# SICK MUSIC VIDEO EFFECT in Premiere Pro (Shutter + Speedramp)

Let's have a look at the camera work. Stop motion is a technique where you take a picture of a still object.
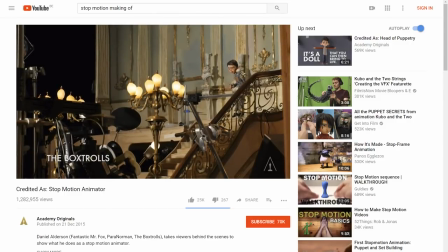(4:16)
Then you move that object, take another picture of it and so on. And that way it seems like that still object is moving. But you will still notice a weird artificial look to the movement. And it's that same kind of look that you see in that clip as well. But it wasn't shot the same way. They probably went for a very fast shutter speed.
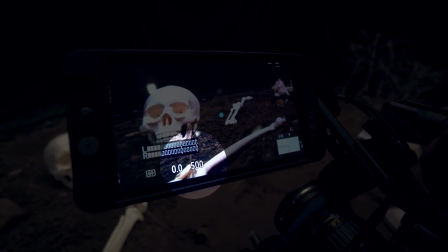(4:34)
So, we set our camera to 1 500th of a second, which decreases the motion blur and thus creates that hard look.
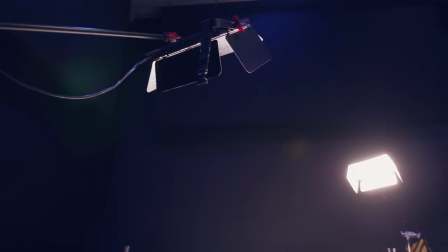(4:41)
Since such a fast shutter speed makes her seem pretty dark, it was important that we got strong lights. So, the shutter speed is one element to get that specific look. The other one is the actual speed. And you can get that fast speed by just dancing and moving the camera fast. But it's going to be pretty hard to get everything in focus, or just have the correct framing at all times.
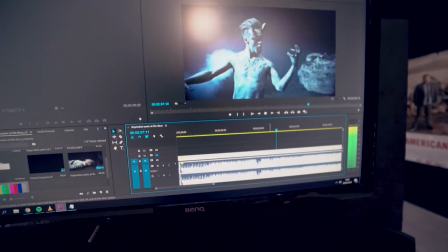(5:01)
So, what we did was play back the song at half the speed. And thus we could do the dancing and the lip syncing also at half the speed.
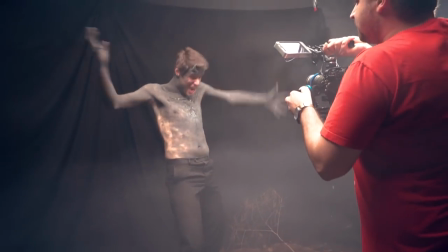(5:08)
But make sure that your dance movements are still kinda looking robotic. We had planned the dance and camera movements up front.
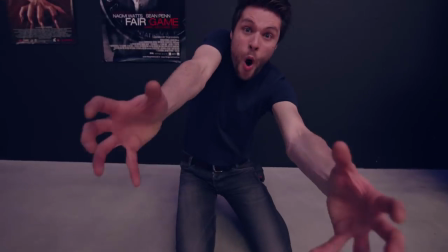(5:14)
That way we knew exactly what we had to do and Yannick was able to pull his focus right on spot. In post-production we then speed up the clip to bring it back to that fast moving look. Then the final ingredient to get that hard look is the color grading.
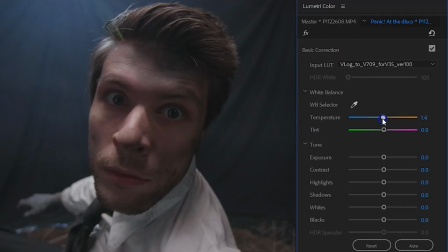(5:27)
We're using Premiere Pro's Lumetri and what you can basically do is start with lowering your white balance if you haven't already done that in camera.
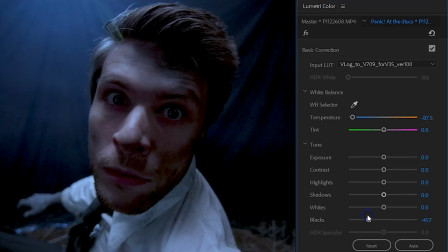(5:34)
Next, we wanna create deep blacks, so that the background is not going to be visible anymore. The brighter parts should stand out, which again helps to get that hard look.
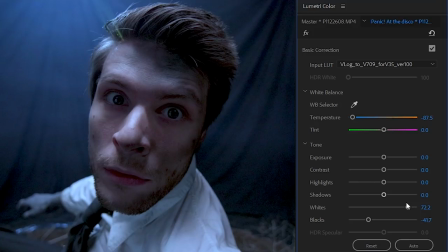(5:43)
So, I'm increasing the whites, which are the absolute brightest areas. And to have it in contrast with the rest, I'm actually going to lower the highlights.
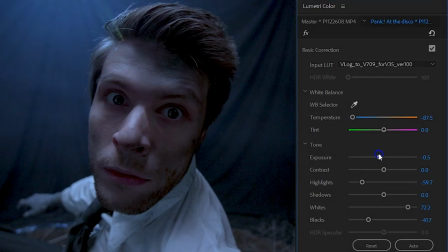(5:51)
And as you're doing this, you might also wanna decrease the exposure. And finally, the colours. You can already start with decreasing the saturation a bunch. And then we're going to head off to the color wheels.
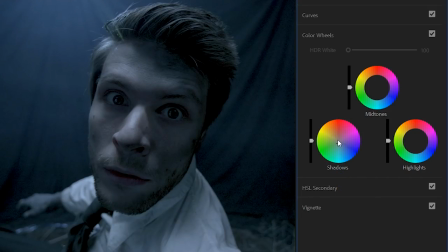(6:01)
Here we are going to add some blue or teal into the shadows to make them appear deeper. The skin tones lay in the mid-tones and... ...what we'll do here is introduce a little bit of green. That way the skin tones look very pale and dead, which is exactly what we want.
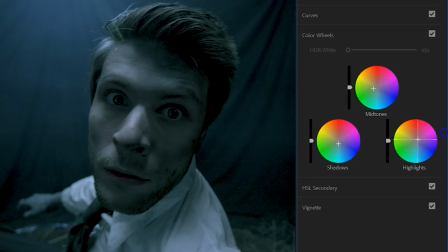(6:14)
And because we are pushing green into the shot, it might affect also the highlights. So to fix that we'll compensate by adding a little bit of the opposite magenta. Hence again another exciting copycat project is finished. Now lean back and enjoy the results.
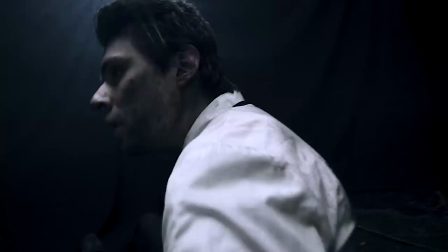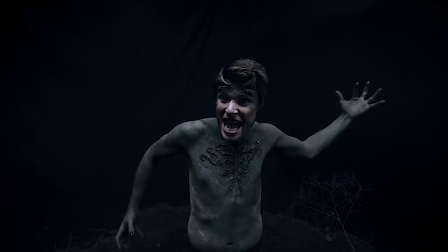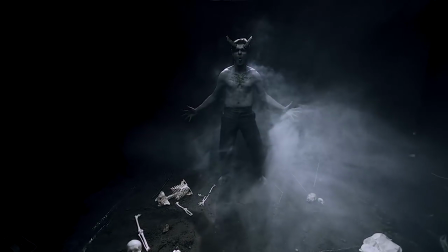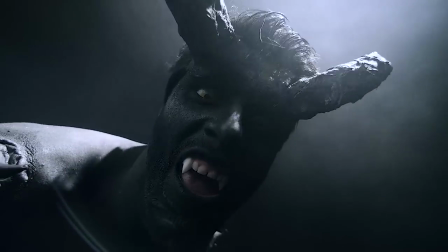Guys, I hope you like the effect, I'm going home now, Jordi is in the shower, but most of all I want to thank everybody who helped on this project, especially Ellen. Hey! She did an awesome job on the makeup, but guys, you know what I'm going to say, stay creative.
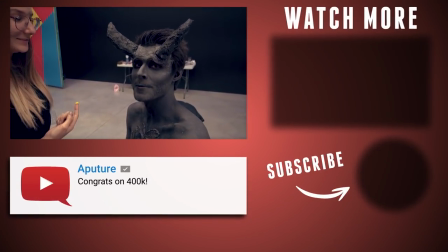(7:23) So this one is going to be funny the first time that I'm going to wear lenses. Here we go.
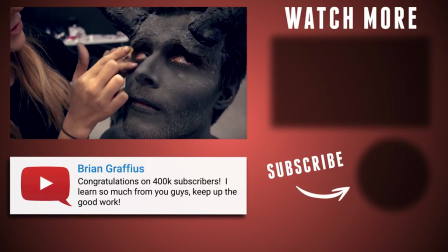(7:31) Meditator! No, don't! No, it's not working.
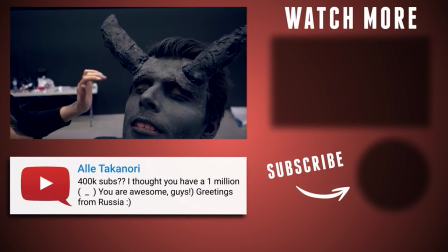(7:37) Oh, let's turn it. Look, look, look, look! Oh, yeah!